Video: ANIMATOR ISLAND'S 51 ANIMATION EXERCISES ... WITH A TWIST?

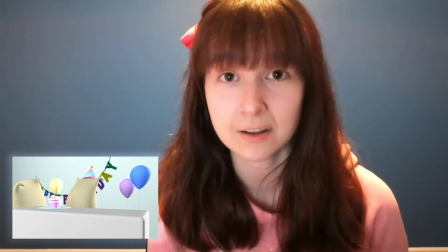(12:30)
This was one of the prompts I was most excited for. Yes, a flour sack can't technically eat a cupcake, but what can he do?
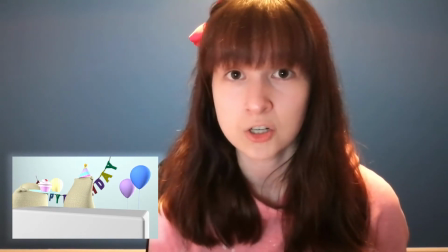(12:38)
He can bash his face into it. Just add a little squash on the cupcake when his face makes contact and you're done.
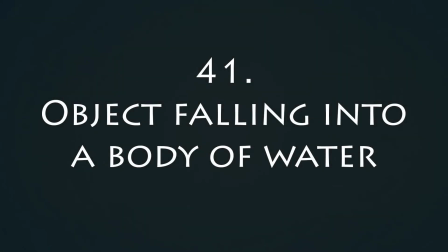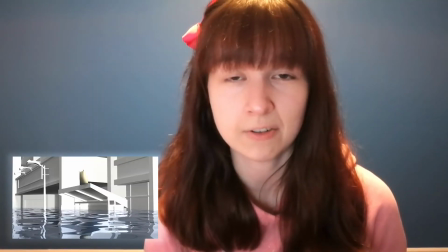(12:48)
This was my first time ever trying to generate water in Maya,
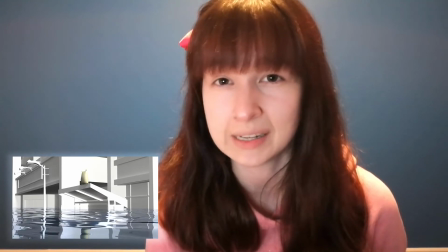(12:51)
and I'm a little disappointed I thought the splash would be a little bigger when he hit the water, but that's something I'll have to play around with in the future so I can learn.
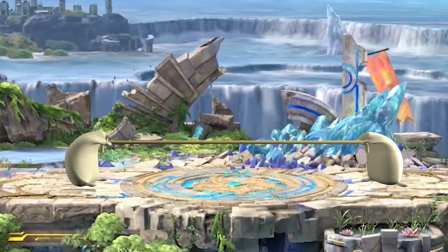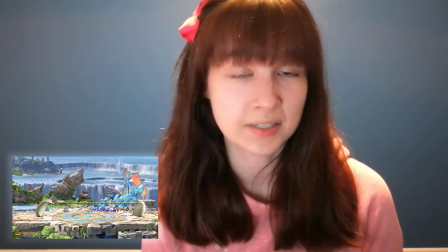(13:06)
I used this prompt as an excuse to learn something new.
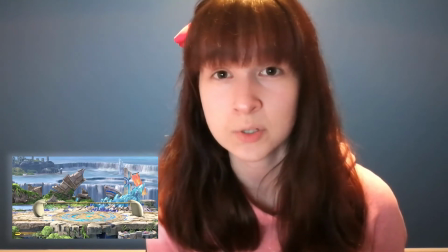(13:09)
This function isn't yet available in Maya 2019, so I cracked open 2016, and I recorded my mouse to be used as animation for the rope.
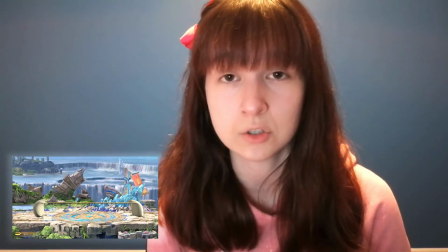(13:17)
Both flower sacks were already constrained to the rope, so they moved on their own.
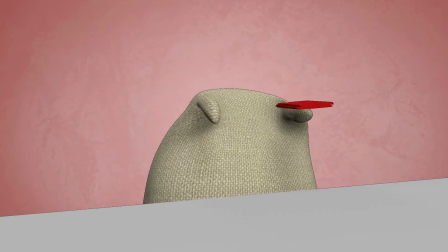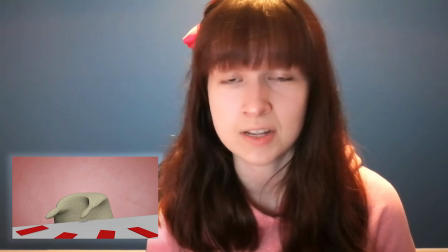(13:28)
Fun times with constraints. Each card had its own constraint on his left hand, and each constraint got switched off when the other hand flicked it.
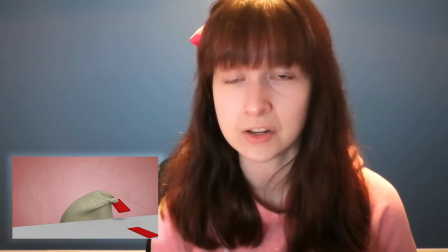(13:36)
Constraints aren't scary, you just have to learn how they work.
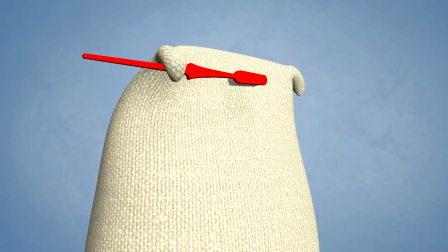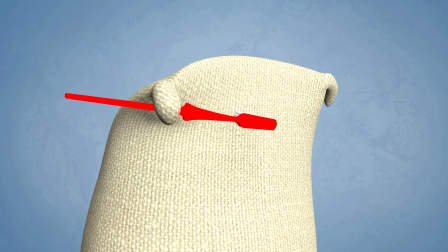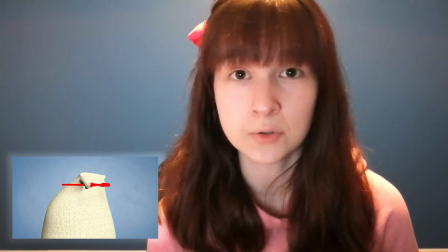(13:58)
This was my second attempt at trying to record my mouse movements for animation data, and I think this one turned out a lot better.
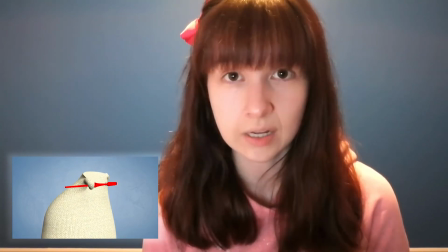(14:05)
The only recorded part was the brushing motion on his hand, and then I manually animated the rest of his body to match it. This one was a frame-by-frame copy of my reference footage. I deleted the flower sack rig, just the rig, and I attached him to a motion path. Then I put a lattice on the flower sack. That way I could animate the lattice points for the paper bends.
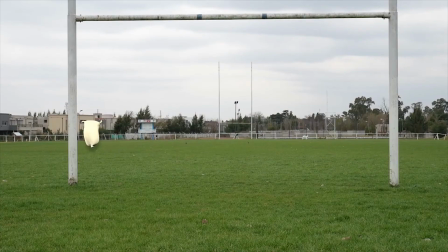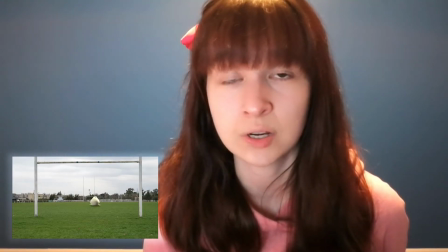(14:41)
I hope that by this point, this animation screams motion path to you, because that's all it needed.
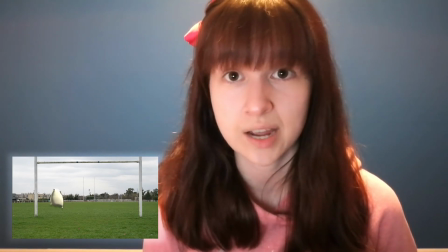(14:46)
We already had the run cycle from an earlier prompt, so all I had to do was attach him to the motion path and then make sure that his body is rotating accordingly.
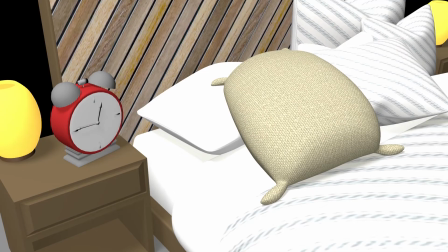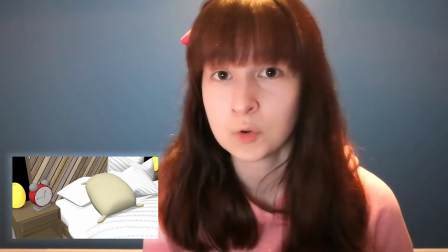(15:03)
This one was pretty fun.
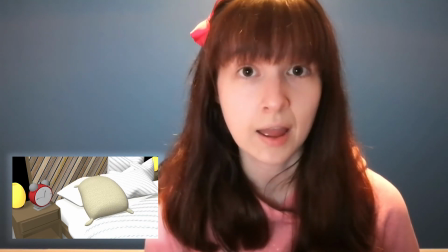(15:05)
I made a breathing cycle, and then interrupted that cycle for him to be startled by the clock, and then right back into the breathing cycle, because the flower sack does not wake up that easy.
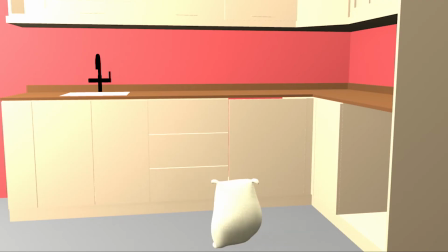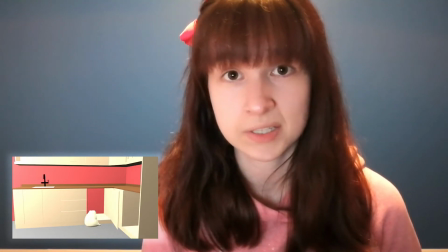(15:20)
The one thing that I want to say about this prompt, because I see it in new animators work all the time, when a character opens a door, or in this case a cupboard, the door needs to have an ease on the end of its action.
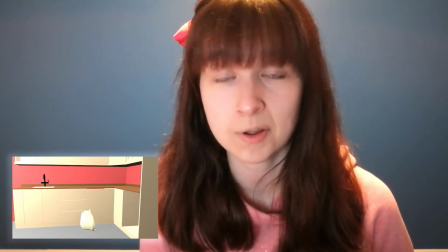(15:32)
When a door comes to a dead stop, it feels like it's hitting a brick wall.
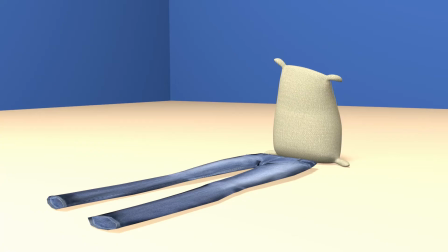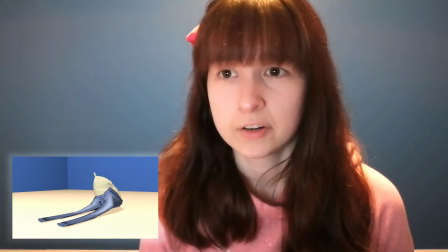(15:41)
Being honest, I was afraid of this prompt. How can a flower sack possibly pull this off in 3D?
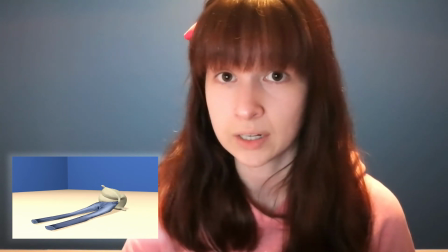(15:47)
But that was just my brain trying to limit the rig. Putting on pants actually turned out to be quite simple.
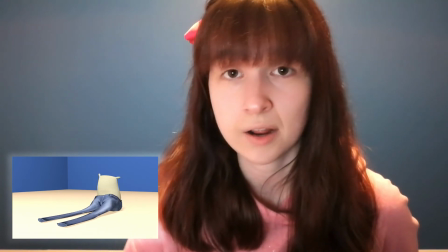(15:52)
I found a model of a pair of jeans, and I threw a 5x5x5 lattice on it.
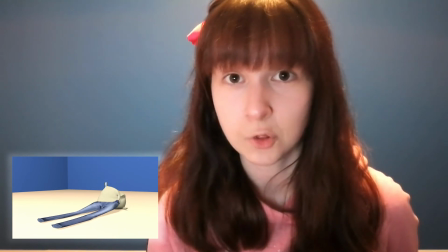(15:57)
Then I was able to animate the lattice points. For starters, I flattened the pants, and then I had them tug when the flower sack grabbed the corner.
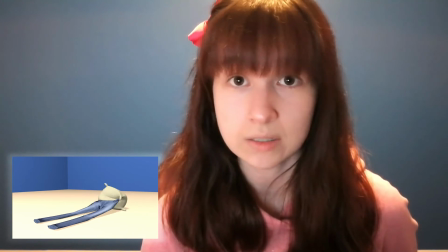(16:04)
After that, it was just deforming them to fit around his waist. It ended up being a lot more fun than I was expecting.
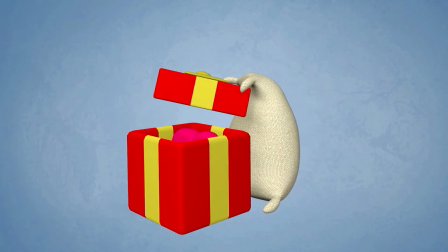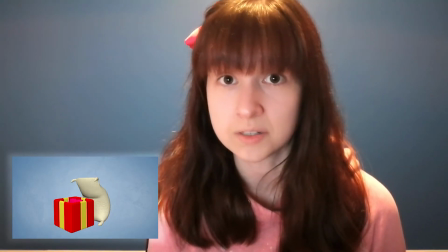(16:17)
For this one, I watched videos of kids opening presents on Christmas. Kids always have the most genuine, no-filter emotions.
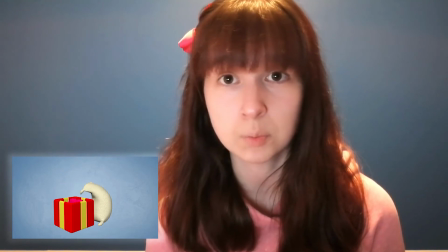(16:24)
When it came time to animating, I knew I had to do a slow build-up to allow the flower sack time to process what he's seeing, get excited, and then snappy actions from there to the end.